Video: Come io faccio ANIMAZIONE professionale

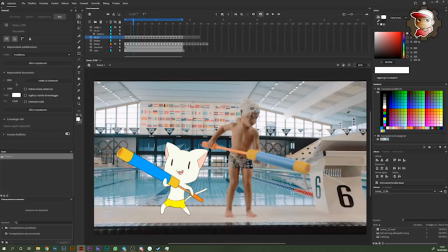(24:27)
Bene signori, siamo arrivati a quella che può sembrare essere la fine, ma no, in realtà proprio no. ogni volta che arrivo a questo punto durante un'animazione penso, ok, questa scena più o meno è finita.
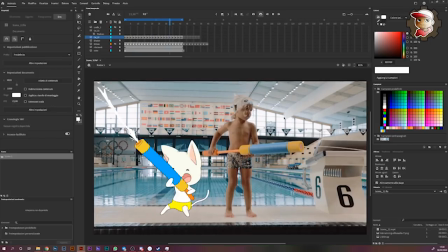(24:38)
No, mancano le ombre, che sono relativamente fondamentali. Ma intanto vediamo come si muove fluido per bene il nostro bel gattino.
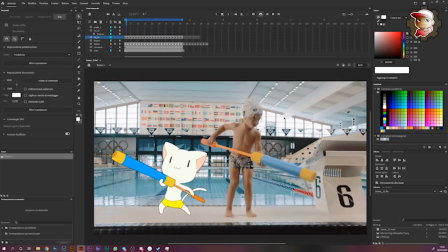(24:47)
Soprattutto l'acqua mi piace come l'effetto particellare che sono riuscito a creare si esplode un po' oltre al ruscello d'acqua. Come lavoro con le ombre? Come possiamo vedere, anche il bambino è piuttosto assente di ombre. E parlo dell'ombra che proietta sul terreno, quindi inizieremo proprio da quella.
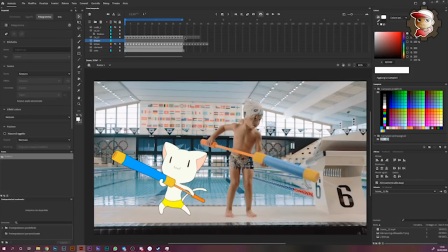(25:06)
In questo livello qui inferiore che tengo, devo suddividere sempre i frame, bla bla bla. In realtà no, devo fare un'altra cosa prima. Che sciocco, che sciocchino. Tutti i frame che sono qui metterò l'effetto moltiplica, l'effetto di fusione.
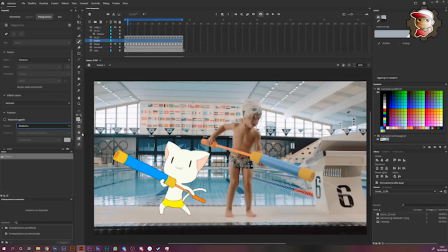(25:24)
Funziona così anche su Photoshop, si mettono gli effetti sui livelli, no? Quindi già il mio colore, vedete, non è più quello di scelta, ma è uno che si va a mischiare con il colore di sottofondo. Come se non bastasse, oltre a questo,
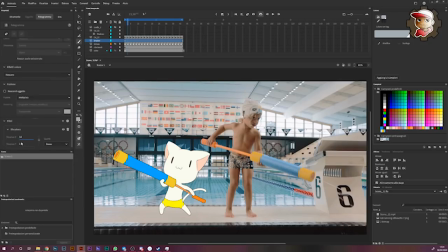(25:37)
aggiungerò un filtro di sfocatura che me lo sfocherà di... proviamo con 14 e forse la sfocatura Y la voglio più pesante, vediamo. Vedete, no? Come funziona. Forse ci vuole ancora più sfocatura.
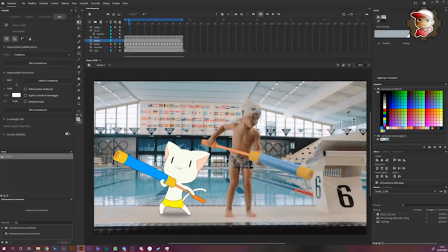(25:51)
E questa sarebbe all'incirca l'ombra del mio gatto, però non può rimanere ferma, perché va a uccidere l'effetto del tutto. Quindi qui la modifico giusto un pelo. Faccio addirittura ruotare un pochino, vediamo.
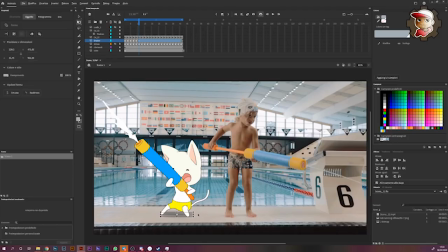(26:08)
Qui la posso anche allungare come se il culetto che si avvicina a terra mi proietta un po' più d'ombra.
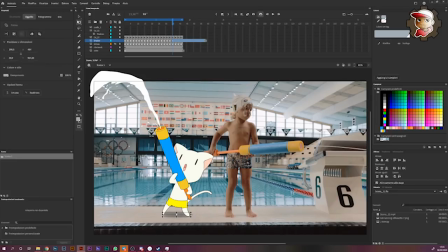(26:16)
Non manca molto la sistemazione di questa ombra, credo. E questa è una semplicissima ombra da terra, nulla di che.
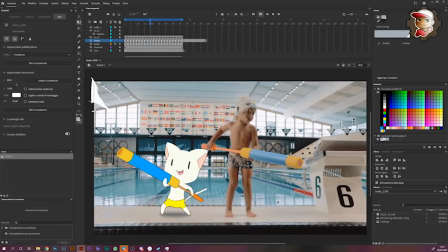(26:23)
C'è un minimo di movimento che accompagna il tutto e sarà ancora più trasparente,
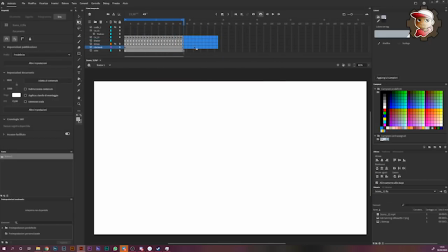(26:29)
diciamo così, una volta messa in post-produzione, nel video finale.
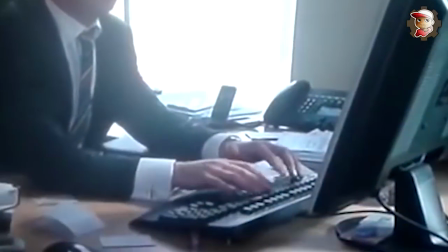(26:34)
Adesso manca l'ombra. Ma Peo, hai appena fatto l'ombra, ma cosa stai dicendo?
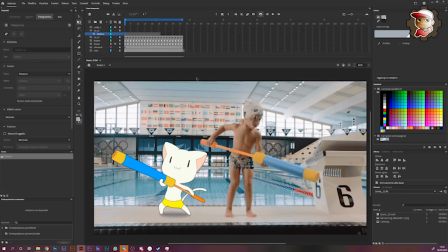(26:39)
Aiuto, che succede? Ho paura. Del gatto, dentro il gatto, sopra il gatto.
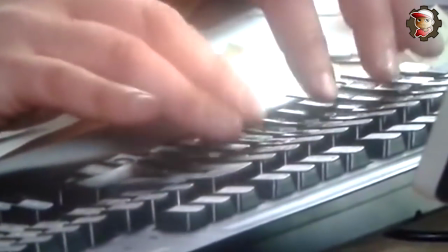(26:44)
Ah ok, scusa se ti ho interrotto, è che siccome ho la soglia di attenzione di un cocomero ho bisogno di
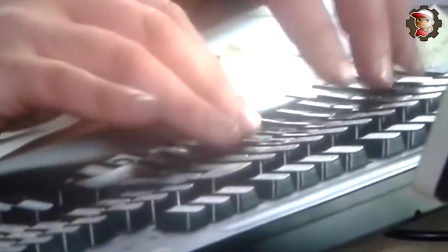(26:51)
interrompere la gente mentre parla perché altrimenti mi perdo nel discorso. Comunque mi saluti per favore, mi chiamo Gigino96, ti seguo da tantissimo tempo, tipo 2 anzi 3 settimane.
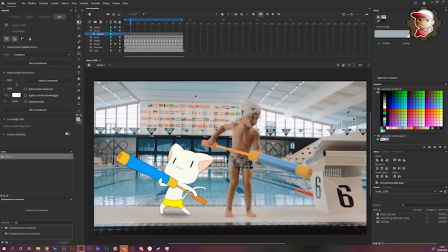(27:04)
Che in genere tengo il più semplice possibile anche per un fattore di velocità di produzione. Adesso magari ne facciamo una all together, una tutti insieme e poi vediamo di accelerare. Anche qui moltiplica sull'effetto del livello. È un filtro sfocatura anche qui, che però terremo leggero, 14 13.
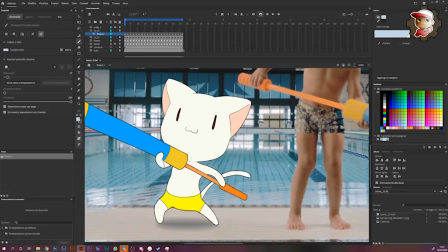(27:24)
Quindi in questo caso io vado a decidere cosa è in ombra, no? Quindi io per esempio voglio che questo mi proietti una leggera ombra,
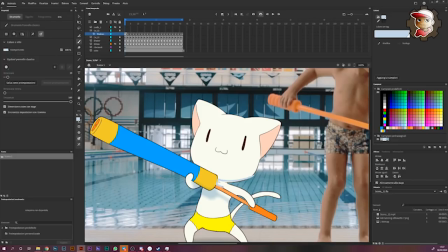(27:32)
che ovviamente sotto la mia testa ci sia dell'ombra, che sia la stessa testa a generare quell'ombra.
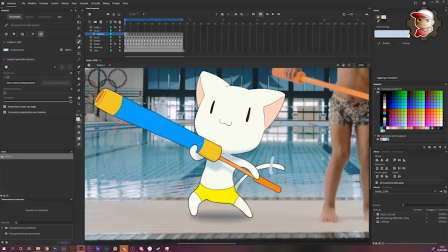(27:39)
Un pochino sulla coda, vedete, io sto uscendo volutamente dai contorni, perché poi quando applicherò la maschera sopra verrà tutto nascosto.
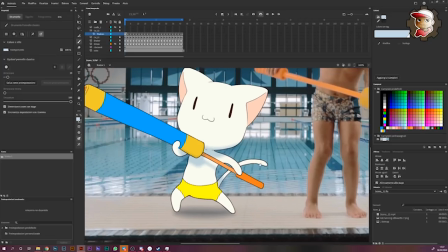(27:50)
E sinceramente già così non voglio mai esagerare con queste ombre, già così direi che ci siamo.
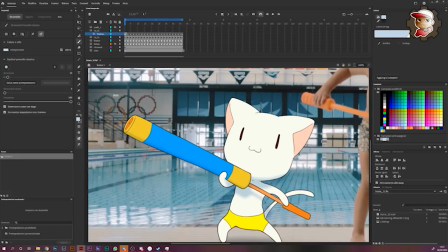(27:57)
Posso al massimo metterne una qui lunga che faccia capire un po' l'effetto della rotazione di questo affare, come si vede da lontano.
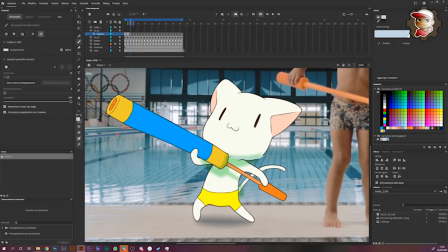(28:06)
Non mi fa impazzire. Non è lento come processo che ho affrontato fino ad ora, però non è neanche velocissimo. Nel senso che richiede la sua buona dose di pazienza anche questo. E nell'animazione non ci sono tante scorciatoie, cioè ce ne sono, ma limitate.
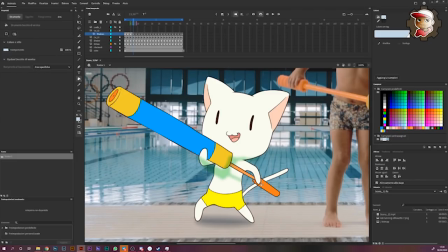(28:24)
E le scorciatoie che vi erano già le ho utilizzate. Qui non c'è più altro metodo, insomma.
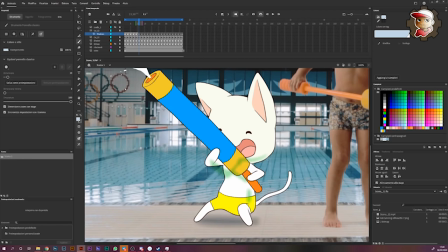(28:31)
Ci si intreccia anche un po' gli occhi con questo metodo.